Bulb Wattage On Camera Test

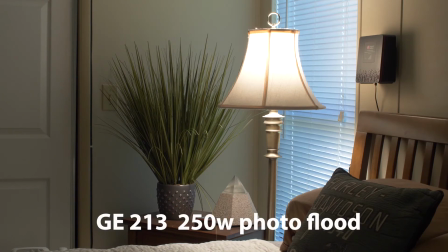695s
next up in our menagerie here is a general electric photo flood number 213 now a 213 is a photo balanced photo flood 250 watts
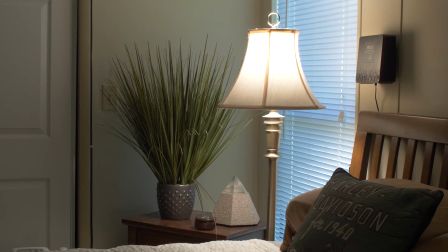713s
with a household base so you can globe up the lamps with GE 213s or Sylvania 213s if you prefer that brand and you can get a pretty nice fill
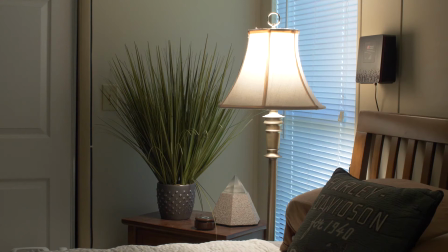731s
level in the room overall but if you have to look at this practical you'll see that the lampshade
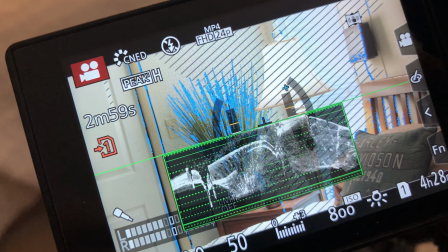737s
is just blowing up so that's not something that we want to see on camera. I'm still at my shooting stop of a T11 on my Rokinon 24 millimeter.
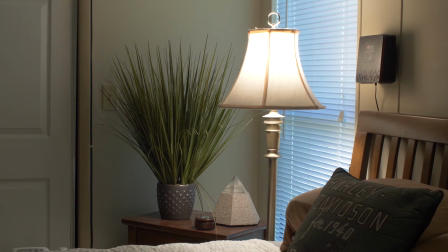750s
I could stop down to an 11 and a half. When I do that though, there's some obvious implications.
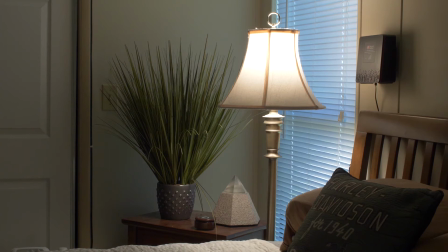757s
I'm now extending my depth of field, so we get, you know, we don't get the virtue of selective focus on this lens, which on the GH5 is an equivalent focal length of about 50 millimeters so
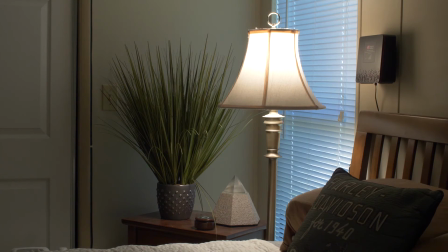773s
you would expect a measure of fall off in the depth of field with a 24 millimeter lens on it on a camera with a micro four-third sensor but because i'm at a shooting stop of t11 and a half to
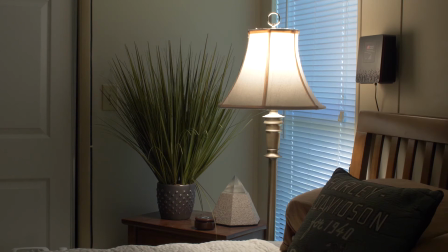787s
manage this highlight on this practical that's all out the window at this point so if i show you what the original shooting stop of a
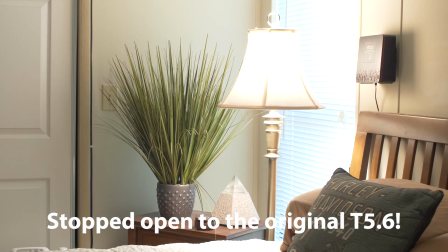796s
5.6 looks like boom that's where we were when we started this process with the 15 watt appliance bulb and as you can see the window's blowing up the lampshade's blowing up I mean none of this is usable
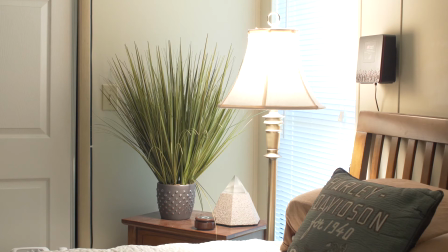809s
now the ambience in the room looks pretty good so if I needed this for fill and it wasn't going to be on camera I might go ahead and throw a 213 into the lamp and use it as a fill light off camera
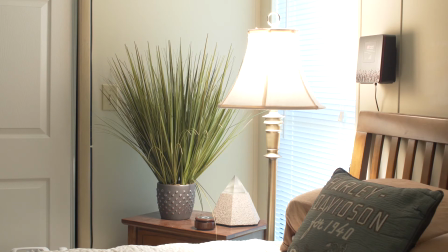821s
for anything else happening in the room that might be fine but I can't have this lamp on camera as a working practical with a 213 placed inside it at a shooting stop of a T56. It's just not going to happen.
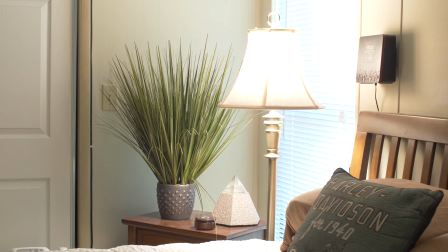835s
My depth of field looks nicer on a close-up at T56, especially for feature work, but I can't do it. So this is why we want to experiment with different wattages of photo floods and households so we can see which
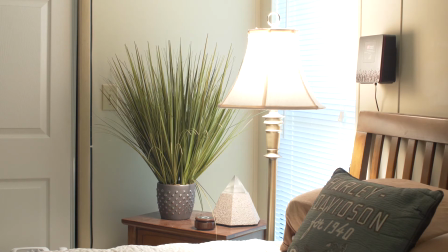849s
ones look best on camera if we have to see the lamp and which ones work best for fill level if they're not going to be on camera and they're just going to do the work of controlling our contrast okay and if we have a look at the
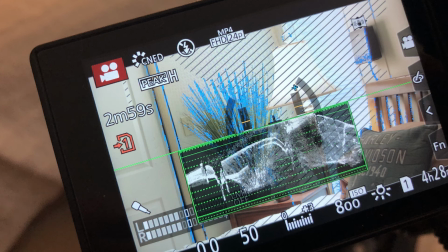862s
histogram you can see that stuff's blowing up all over the place the 213 is just it's just too powerful i'm at iso 800 which is the one of the native isos of the gh5
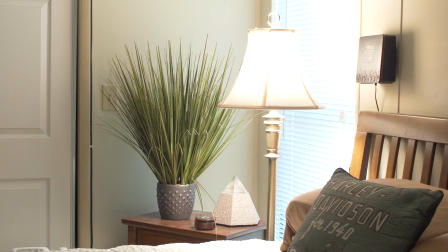882s
And so that is my best ISO to be at in terms of codecs and color correction capabilities in terms of my noise floor. I could go to a 400 ISO, I suppose, and if I were to do that,
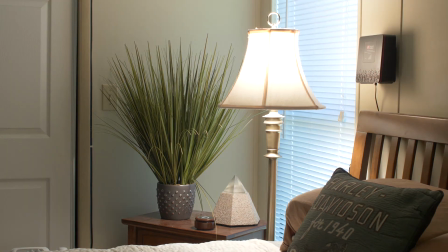899s
the image would be about a stop more controlled. but I still have a pretty unmanageable highlight in the lampshade so I think that this bulb like I said
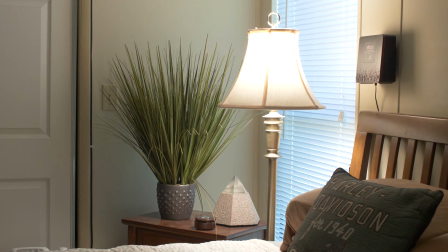914s
is great for fill it might be fine for a lamp that's deep deep in the distance of frame in the background for instance where you know a random highlight which is going to be out of focus anyway might look nice
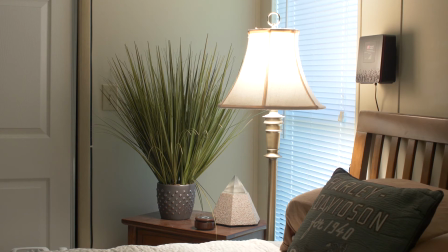928s
in terms of its bokeh but if I'm going to use this in proximity to an actor on camera, I'm going to have to manage this exposure a little better under the lampshade. Okay, I'm going to show you now a couple of interesting bulbs that you may not have come in contact with before.